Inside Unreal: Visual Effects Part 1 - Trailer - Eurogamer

Hello and welcome to Inside Unreal where you can see how to make content using Unreal Engine 4 tools and technology. I'm Zach Parrish and I'm joined today by Epic Games Senior Visual Effects Artist Tim Ellick.
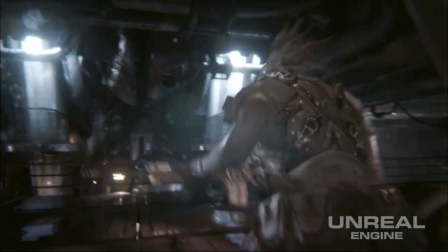(0:18)
Hi Tim. Hi Zach. Now you worked on several of the environmental and weapon effects in Epic's Infiltrator Tech demo, is that correct?
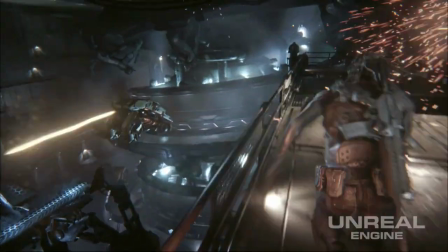(0:27)
Yes. Now can you talk to us about some of the effects that you worked on?
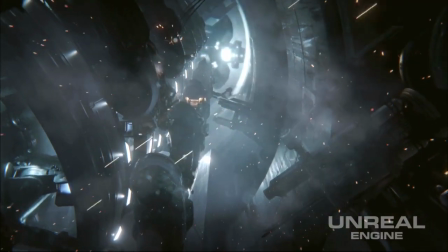(0:31)
I created primarily environment effects and weapon effects. muzzle flashes, impacts, tracers,
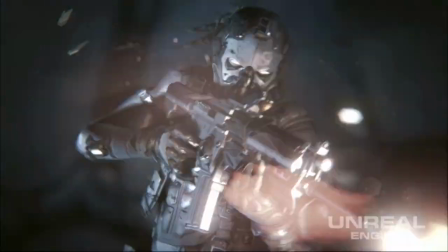(0:37)
and then the environment effects would typically include water, smoke, any kind of haze or atmosphere.
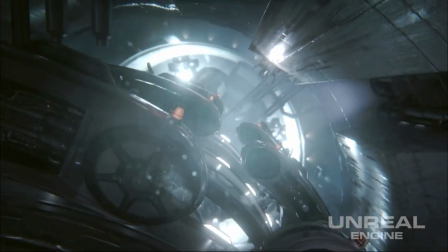(0:45)
Now we're going to be splitting this up into two separate parts. We're going to do one part with some of the effects you worked on and then we'll save some for another video.
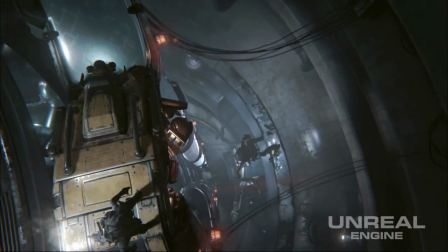(0:53)
So what are we going to take a look at here in this first video? This first video we're going to look at a muzzle flash.
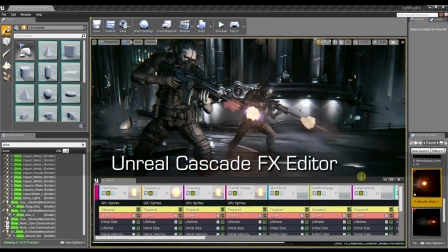(1:02)
First I'm going to open the effect in Unreal Cascade. and here you can see there's quite a few components to this effect and
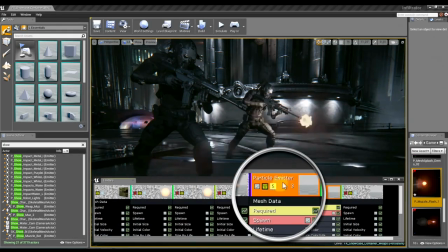(1:10)
I really only want to pay attention to this one element here which is this large conical shape coming out of the end of the muzzle.
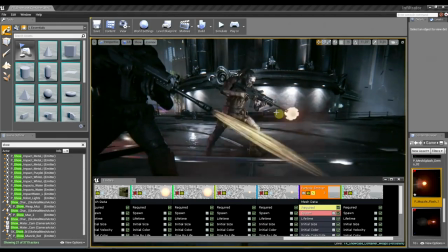(1:18)
I think this is one of the most important elements to this effect because it really helps show the
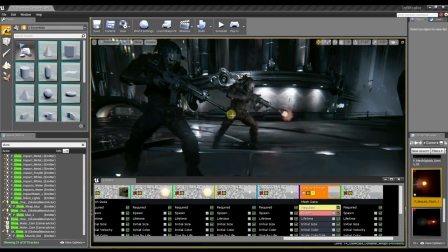(1:23)
power and size of the projectile that's probably coming out of the end of this weapon.
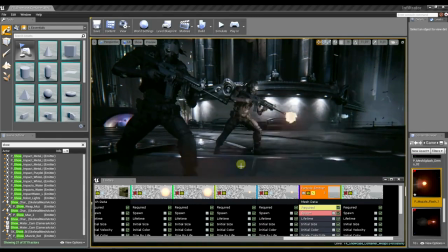(1:30)
And then another element that we have which is new to Unreal Engine 4 is is the ability to emit light into the world using our particle lights. And these particle lights are controlled using traditional cascade modules.
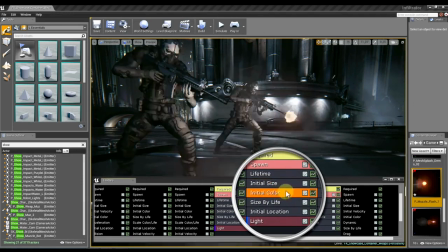(1:44)
And light properties are all based off of the initial size and color of the actual particle.
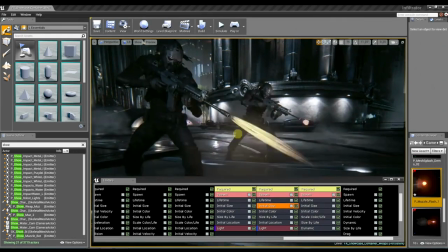(1:50)
Very nice. Now, are there any other elements to this muzzle flare that really start to make it pop, that really kind of bring it to life?
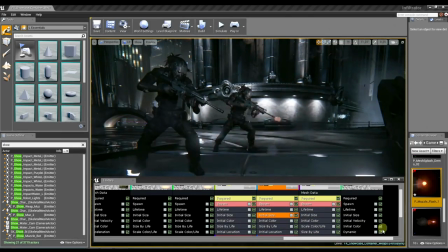(1:56)
Sure. Another thing that I really think is important to this effect is the distortion that we're using in the world.
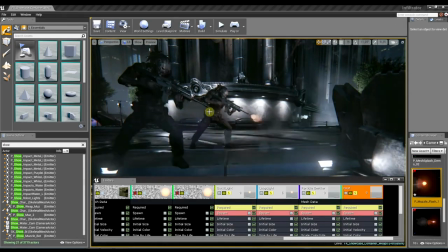(2:02)
This is using the refraction in our material, which is a new feature in Unreal Engine 4.
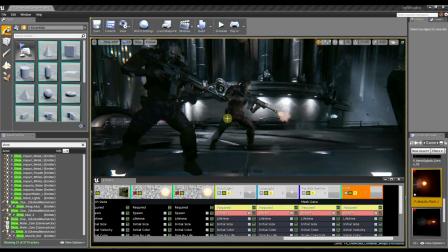(2:07)
We had distortion in Unreal 3, but in Unreal 4 we have refraction now. And I really feel like this helps connect the effect to the world and just sort of
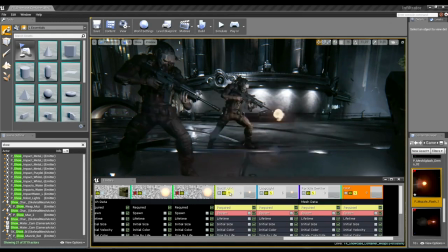(2:16)
pushes the pixels around and really gives you the sense that it's part of the environment.
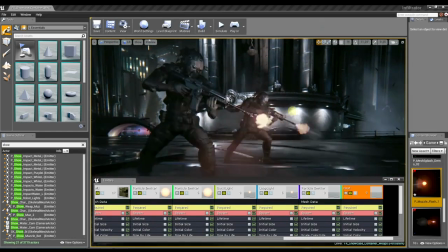(2:21)
And so here if I just re-enable all the different elements, you can see the muzzle flash has some venting coming out of the sides and
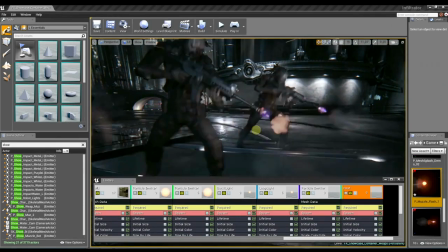(2:29)
there's several different components that really help show you that this is also an automatic weapon.
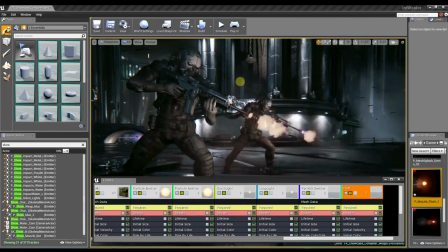(2:35)
Yeah, that just looks like it should be loud and powerful and should be able to stop a raging elephant. Now, I also noticed that we've got some shell casings flying out of the side of the gun.
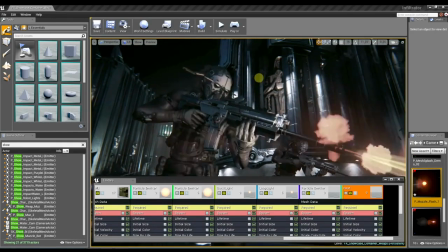(2:45)
Yes, the shell casings are again, they're being emitted through the effect, which is great because now I can control those all in one location.
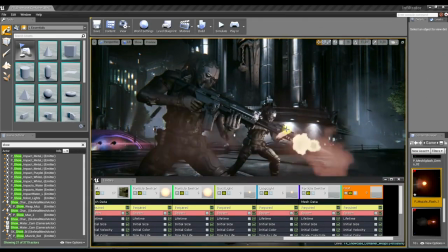(2:53)
So you're saying that the muzzle flash and the shell casing coming out are all part of the exact same effect?
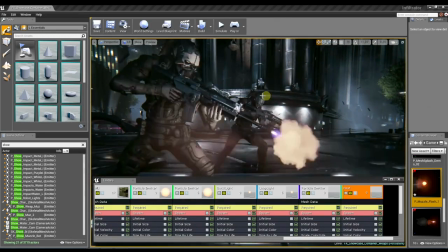(2:57)
Yes, the shell casings are in local space, so they inherit the transforms of the weapon. And then I just offset their position so that they eject from the right location on the side of the gun.
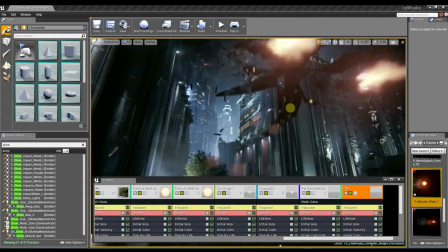(3:08)
And if I fly up over here, you can see our giant robot here. And he's just pouring shells out into the environment.
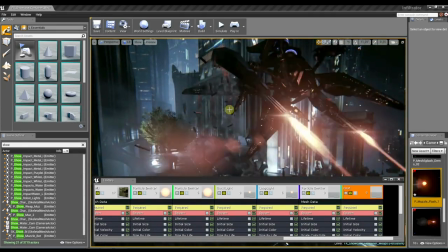(3:16)
He burns through the ammo.
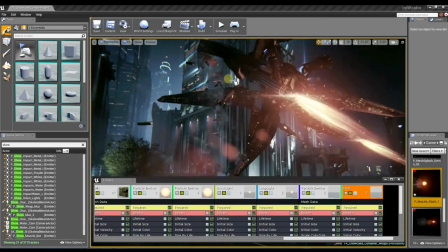(3:17)
And using a CPU system, I can track the position of these shells and then emit smoke from each shell as it's falling through the world.
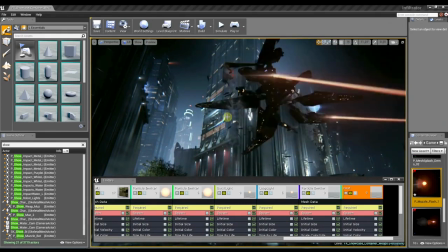(3:26)
I see this guy's also got tracer fire as well. Yes. Now is that part of his muzzle flash effect or is that separate?
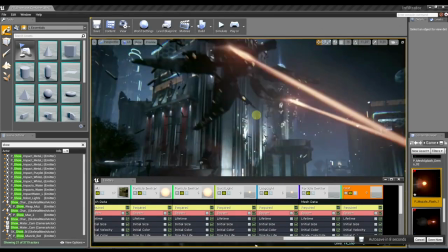(3:32)
Yeah, the tracer is bundled with the muzzle flash. It helps us show the direction without having to add another component and then track two items in matinee.
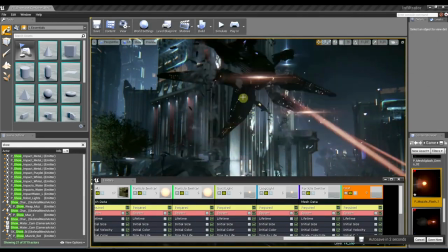(3:41)
It can just fire off one effect.
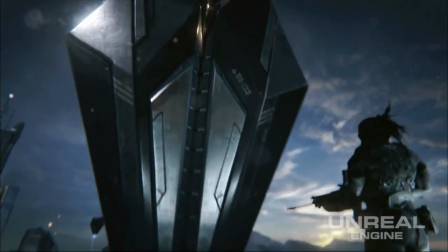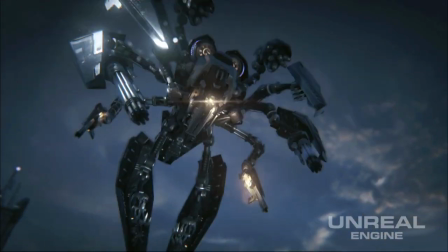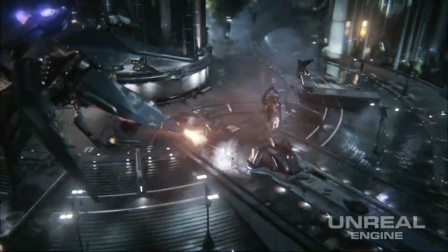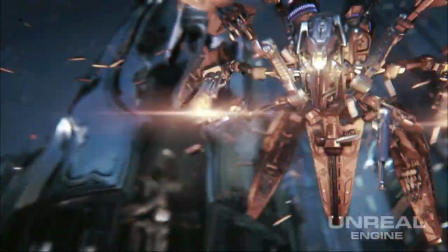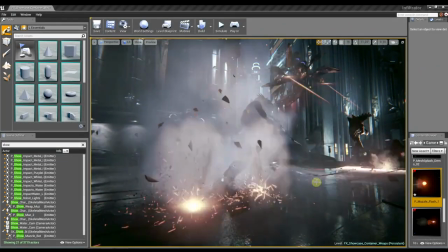(4:05)
Okay, so these are some of the impact effects that were seen at the very tail end of Infiltrator when the flying robot is shooting at the ground?
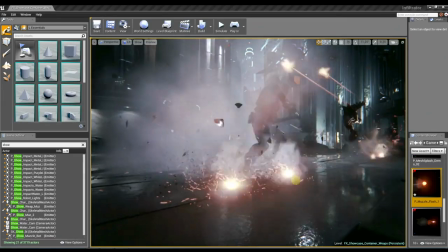(4:13)
Yes, and typically when we're creating an impact effect, there's a couple things we keep in mind.
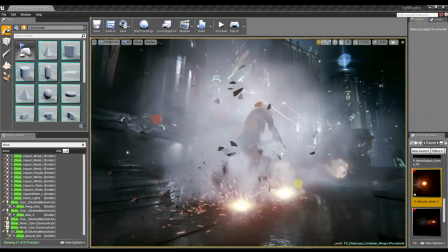(4:18)
We think about the sides of the projectile and also think about the surface that the projectile is impacting.
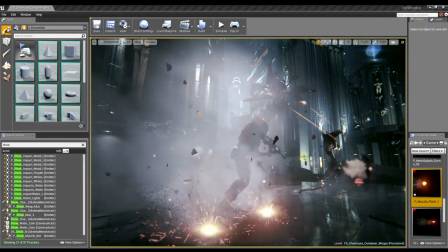(4:24)
So here we have concrete. So the first thing I did was create some meshes that came from this concrete on the ground.
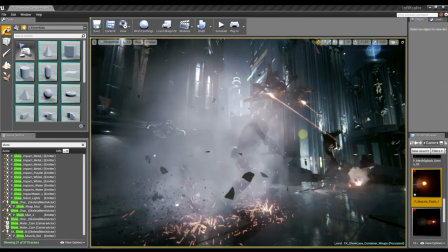(4:31)
And they have the same material, so they have the same visual qualities. And I'll mitt that concrete with cascade.
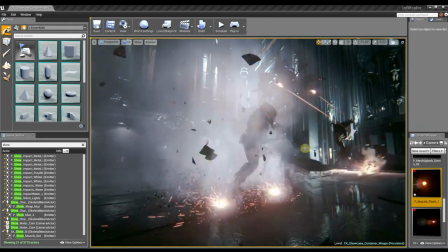(4:38)
And because the concrete has a lit material on it, it's accepting the lighting from the world as well as the lighting coming from the particle system.
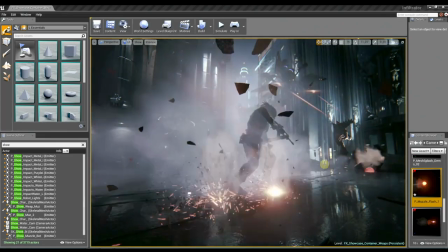(4:45)
So I notice you're also kicking up a lot of, I guess it would be more dust than it is smoke as the concrete gets pulverized.
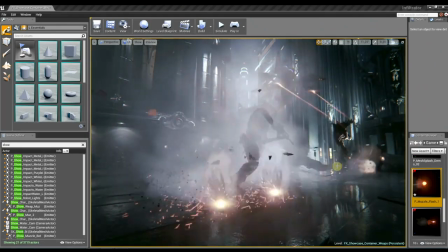(4:52)
Now is that actually being lit in the world? Yes, all the dust is being lit by the lights in the world.
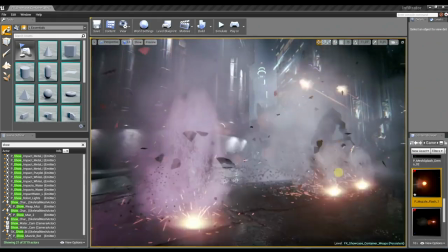(4:57)
And so you can see here I added a purple light to the side of this effect so that you could get the effect of the lighting on the smoke or the dust.
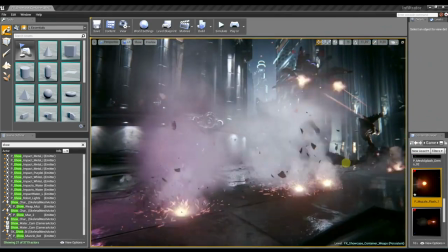(5:05)
You know, it's funny. You had to move the camera over before I noticed. It looks like there's also a lot of like gravel being kicked up.
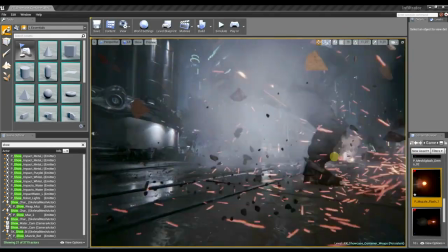(5:11)
Yeah, all these little tiny chunks are translucent particles using a translucent material.
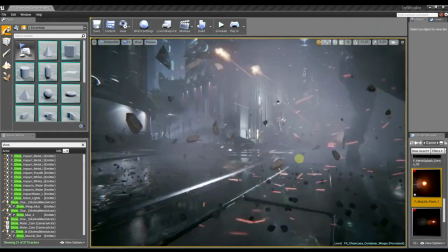(5:17)
So they'll get illuminated and lit just like the meshes do,
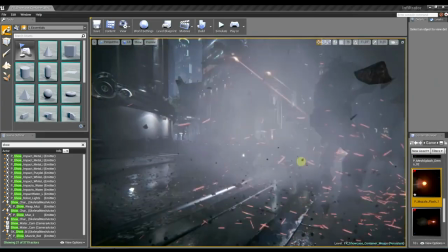(5:21)
and they'll actually collide and bounce along the ground based on the surface normal and the depth buffer.
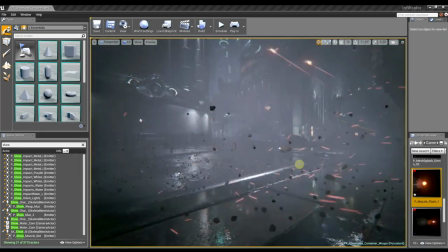(5:26)
So those are just little sprites. Those aren't really tiny meshes?
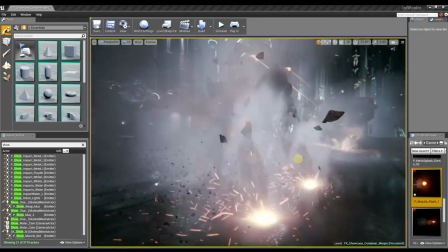(5:29)
Yes, they're just all small sprites along with the sparks, and they're all using our GPU particle system as well as the new depth buffer collision.
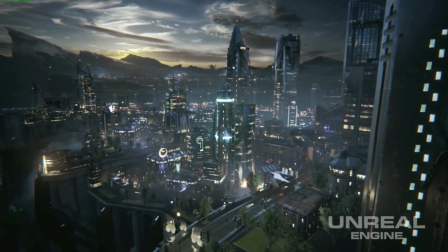(5:42)
In the Vista shots of Infiltrator you'll notice there's a lot of traffic and robots moving around.
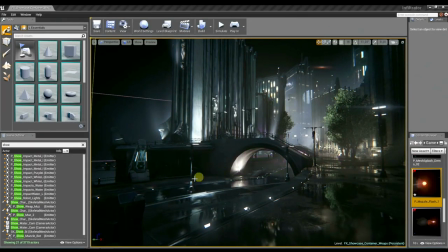(5:48)
In this case I'm just emitting the robot mesh that the modelers created and I'm attaching lens flares and particle lights to the robot so that as they move through the world they're actually illuminating all the geometry and you can see them more of them back here in in the background,
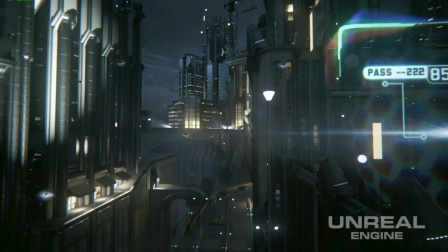(6:03)
we use those extensively in the Vista shots to just add an extra detail to the world.
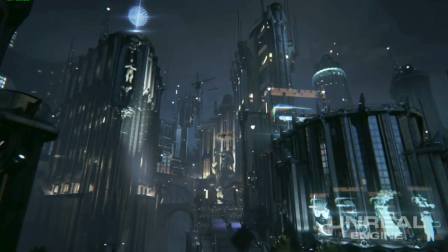(6:08)
That is too cool. Well, thank you very much for your time, and thank you all for joining us. And we will see you all on the next Inside Unreal.